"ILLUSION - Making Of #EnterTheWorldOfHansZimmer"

As soon as I heard about the competition, I wanted to join. Because my first thought was, when is the next time that I get to use Hans Zimmer's music for free? And I love the soundtrack of Inception, I love the movie Inception.
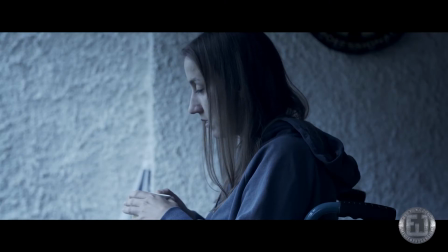(0:35)
And pretty early on, my idea was to make a movie that takes place in the world of Inception. I think Christopher Nolan gave us a lot of opportunity to make movies with own ideas. And I thought it was interesting to see what would an ordinary person do in a world like this.
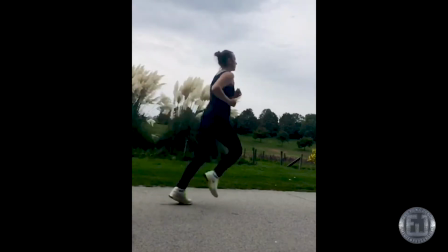So our actress Antje is playing a young woman who is disabled, and she escapes into a dream world in order that she can run again. And first I wanted to let the audience think, maybe she is remembering something.
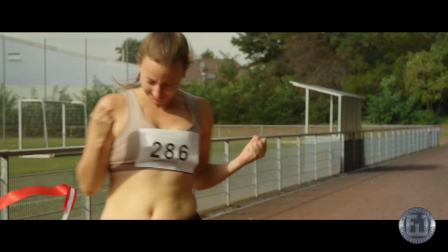(1:22)
And then as soon as you see the dream machine, you start realizing, no, she escapes into the dreams.
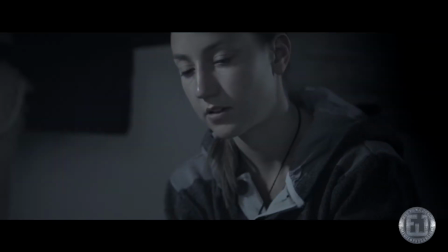(1:29)
This was for me a very interesting aspect, because to think, if any one of us has the possibility to escape into a dream world, what would we do?
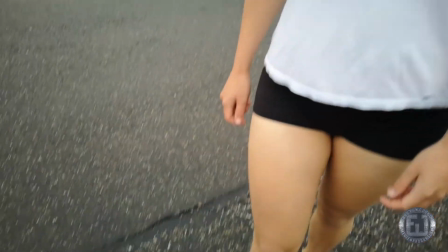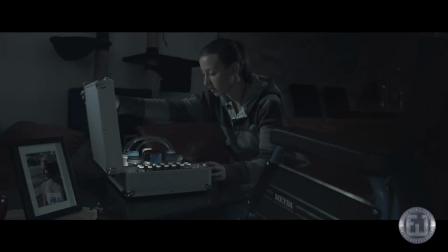What I really like about the music piece Time is that it constantly evolves. Every 4 bars you get a new instrument or some new detail within the music, and it all leads up to this one peak and then slowly fades out again.
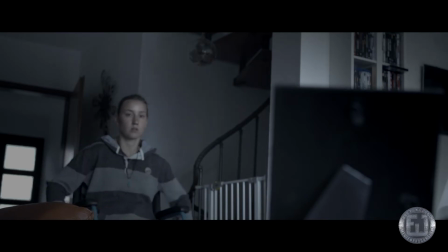(2:07)
Instruments decrease, it's less and less, in the end it's just the piano. And I really wanted to follow this idea, so every 4 bars we go with the music and we go into a new scene, or we add a few details in it. And this was really nice, and especially when it comes to the peak,
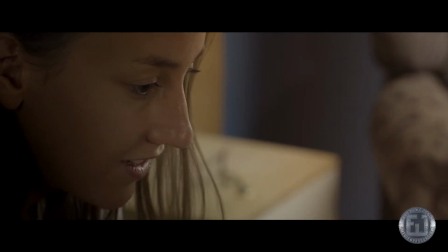(2:25)
it just gets so emotional, and when she realizes,
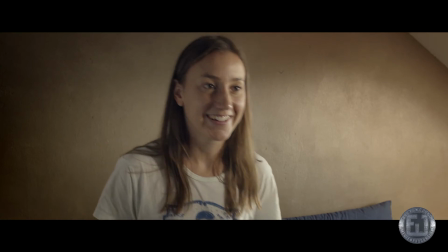(2:30)
it has all been a dream, basically a nightmare, and I can walk, and it really gets me every time actually.
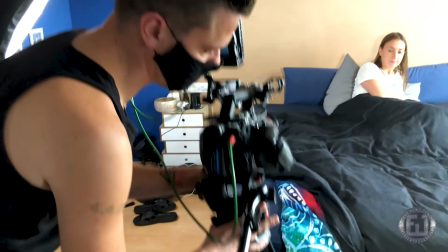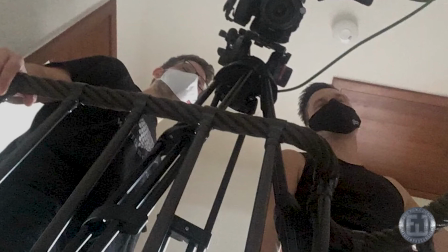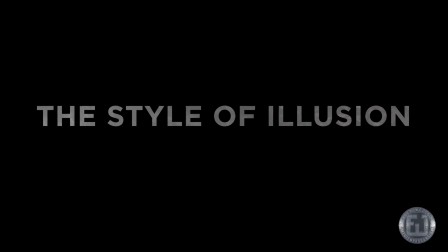We have 3 different layers within the movie. We have the first layer, which is the wheelchair dream, as I call it.
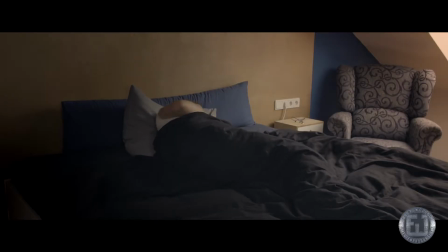(3:08)
The second layer is the running dream, and the third layer is the reality. And each of them should feel and look different.
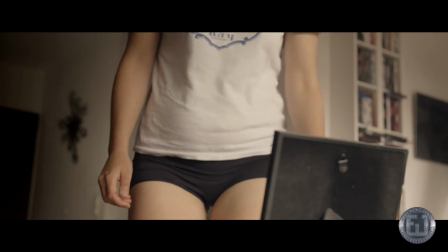(3:15)
That's why we chose to make the reality in real time in a very warm color scheme.
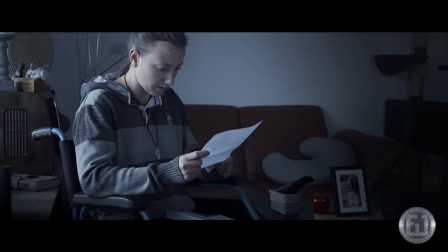(3:22)
Then we have the wheelchair dream, where it is more depressive, and we shot this in 50 frames per second.
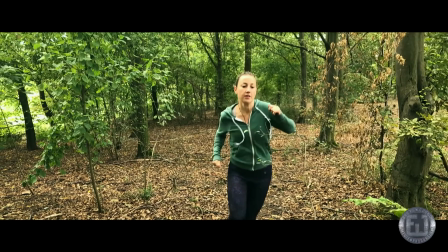(3:30)
And we had the running ring, where everything is quite colorful, and this was shot in 100 frames. And I chose the different frame rates because I wanted to respect the fact, just like in Inception, that the deeper you go within the dreams, the slower time is.
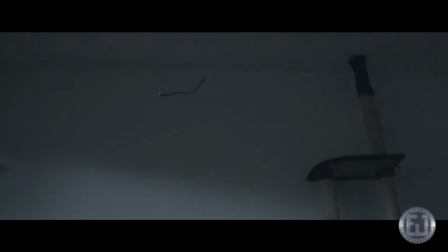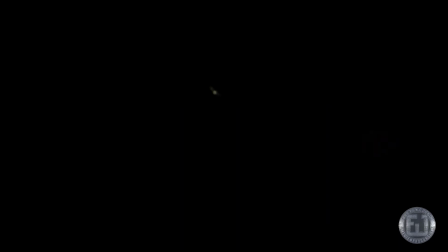(3:57)
Filming the falling necklace took us actually a whole day, and we considered different angles due to the fact that you see it several times within the movies.
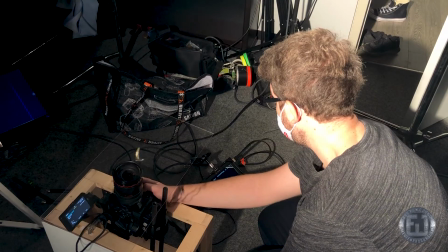(4:08)
I wanted to have a variety of shots.